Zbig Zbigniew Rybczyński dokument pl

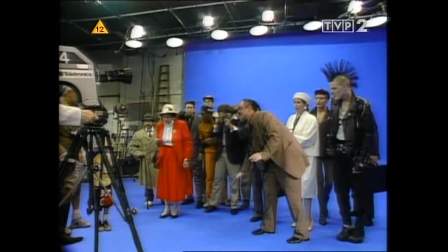Po prostu chyba miałem dużo szczęścia.
This is steps. They're real.
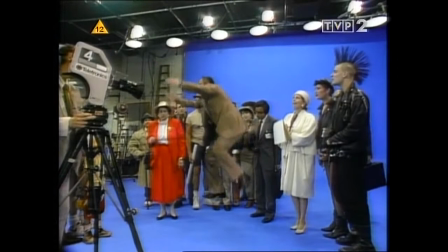They're invisible, but they're real. Look at me. Look at me. I'll go right now and you'll see.
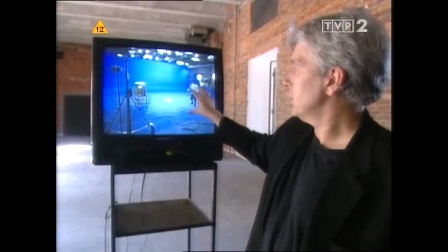Follow me. Come, come.
A tu wyobraźmy scena z tego studia.
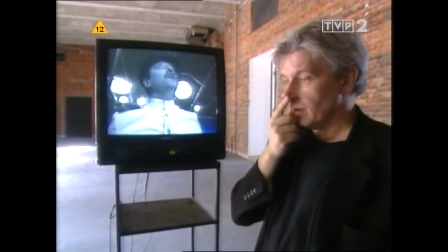I była taka ciekawa sprawa, że trudno było w tych momentach się naprawdę zorientować, co gdzie jest.
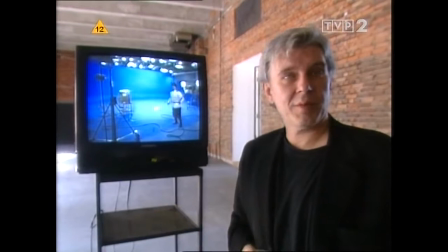I to było dobre. To było bardzo ciekawe. Bo to mi chodzi. Jakby, żeby ta rzeczywistość filmu się stała rzeczywistością taką prawdziwą, żeby w tym uczestniczyć, żeby tak robić filmy.
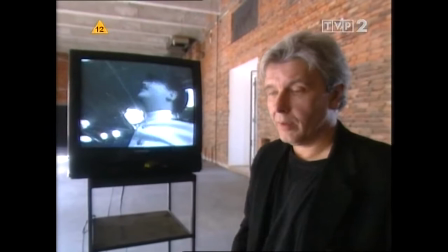Czyli coś tutaj było,
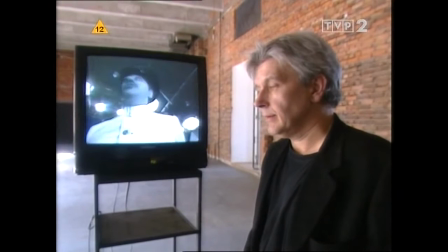oczywiście cała realizacja jest bardzo nieudana, ale to przeżycie, ta rzecz
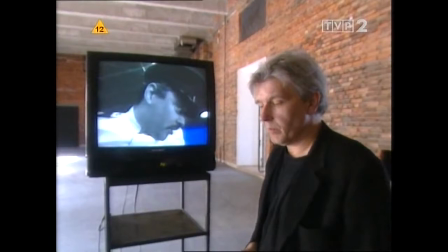była dla mnie szkicem tego, co chcę zrobić dalej.
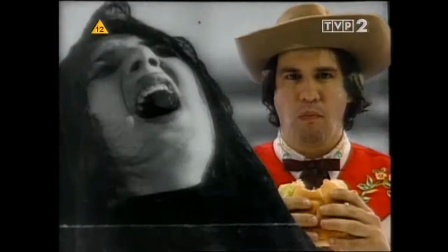Dlaczego postanowiłem Eisensteina wziąć ten materiał? Dlatego, że potrzebowałem czegoś, co jest bardzo rozpoznawalne w filmie, w czasie.
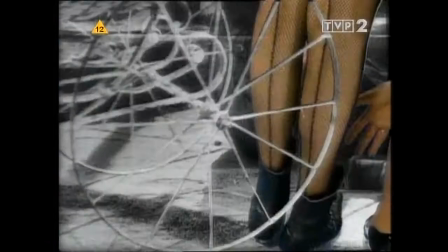I chciałem zrobić, że ktoś z Rosji przyjeżdża,
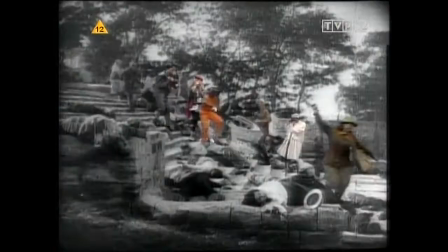Rosjanie mają taką nową pomysł na nową technologię, gdzie właśnie taki virtual world.
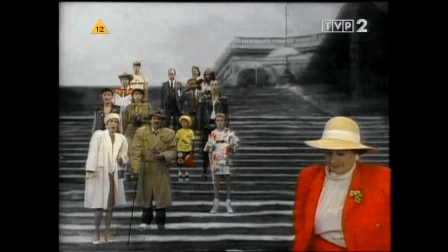Ja zrobiłem coś, co się powoli dzieje, staje, że można jakby w ten inny czas, w inny film wejść. Moim motorem i moją receptą jest stały eksperyment. I w eksperymencie, wiesz, jest pewna rzecz, że idziesz w nieznane. Staraj się robić to, co nigdy żeś nie robił. Zaplanować coś. Stworzyć takie warunki, żeby powstał z tego jakiś twór, ale ten twór nic nie mówi. Nie możesz tego, wiesz, zaplanować, że a ty będziesz tym tworem. Nie, nie. Powstanie twór i patrzysz się, więc sam szukasz, co to jest. Ale jak ktoś może powstać, to jest już wielki sukces.
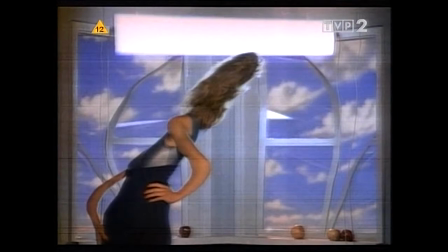W tym filmie
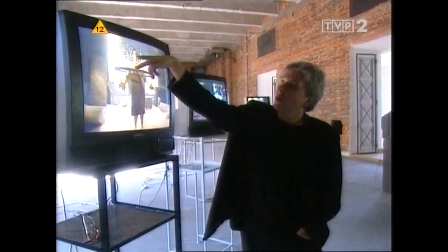zrobiłem rzeczy, które się na przykład, że to jest obraz ognia. Nie widzimy tak ognia.
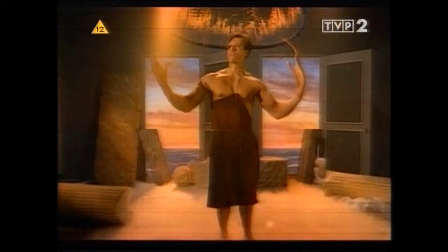Zobaczcie, co dzieje z jego ręką.
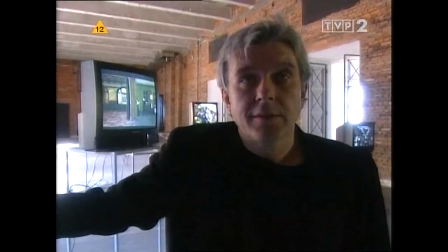Po tym doświadczeniu zdałem sobie sprawę, że także czas jest niesamowitym narzędziem.
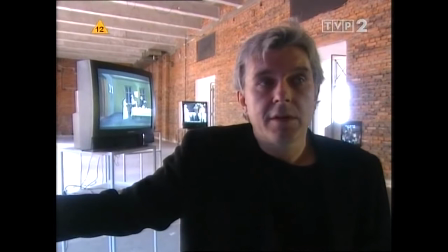Z czasem mamy największe problemy. Nie wiadomo, co to jest ten czas. Nie ma definicji czasu.
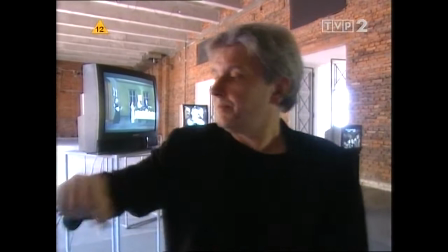Zdałem sobie sprawę, że trzeba tak to światło
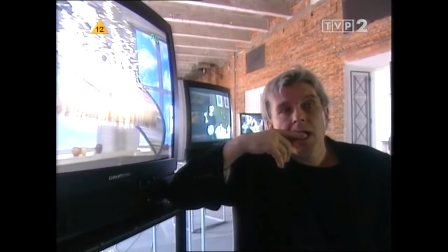powiedzmy w pikselu, trzeba też wprowadzić cały problem czas.
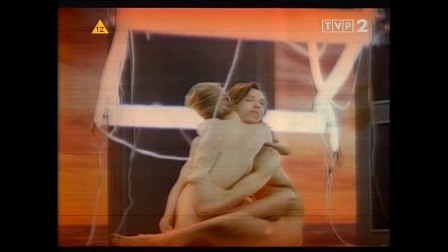I tu jest taki pewien dowód. To są bardzo ciekawe rzeczy w pewnych ujęciach, które są dla mnie były niespodzianką.
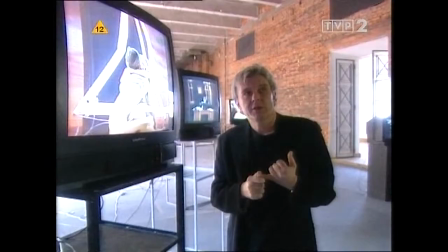I ciekawe następuje zjawisko tam, że jest to związek między czasem, prędkością i odległością.
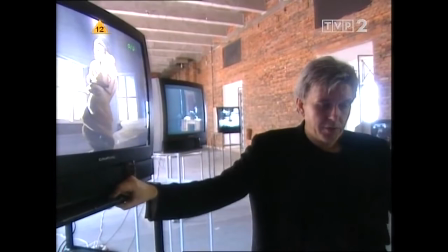Powstaje zupełnie nowa wartość, która się nie wydarza.
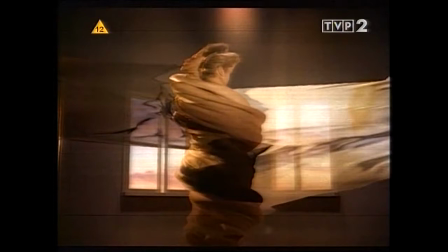No i to ujęcie, które to jest, nazywam moje ujęcie. To jest jedyne ujęcie w wszystkich moich filmach, które lubię.
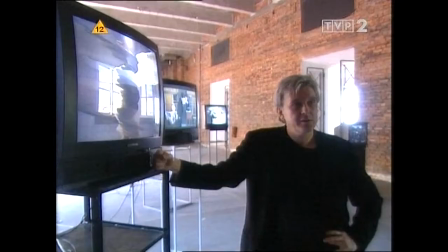Gdzie też jest to zjawisko. Oni się zawijają, a jednocześnie się odwijają z tego materiału.
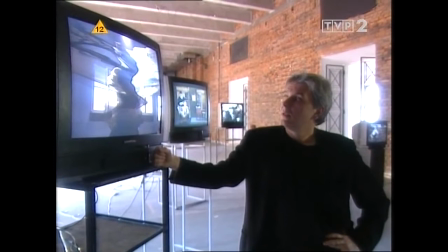Widać czas, czy widać przeszłość i przyszłość. I prezent.
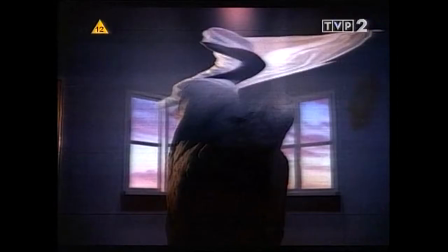I to jest dla mnie fenomen.
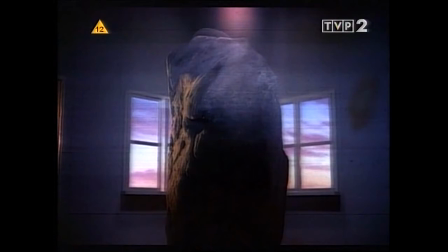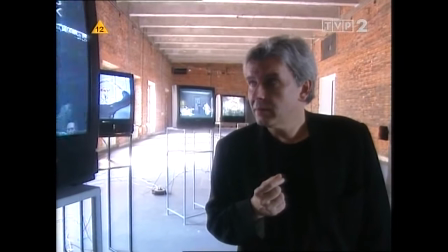W świecie obrazu
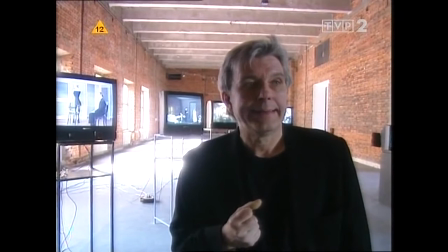światło może się zakręcać. Dlaczego nie?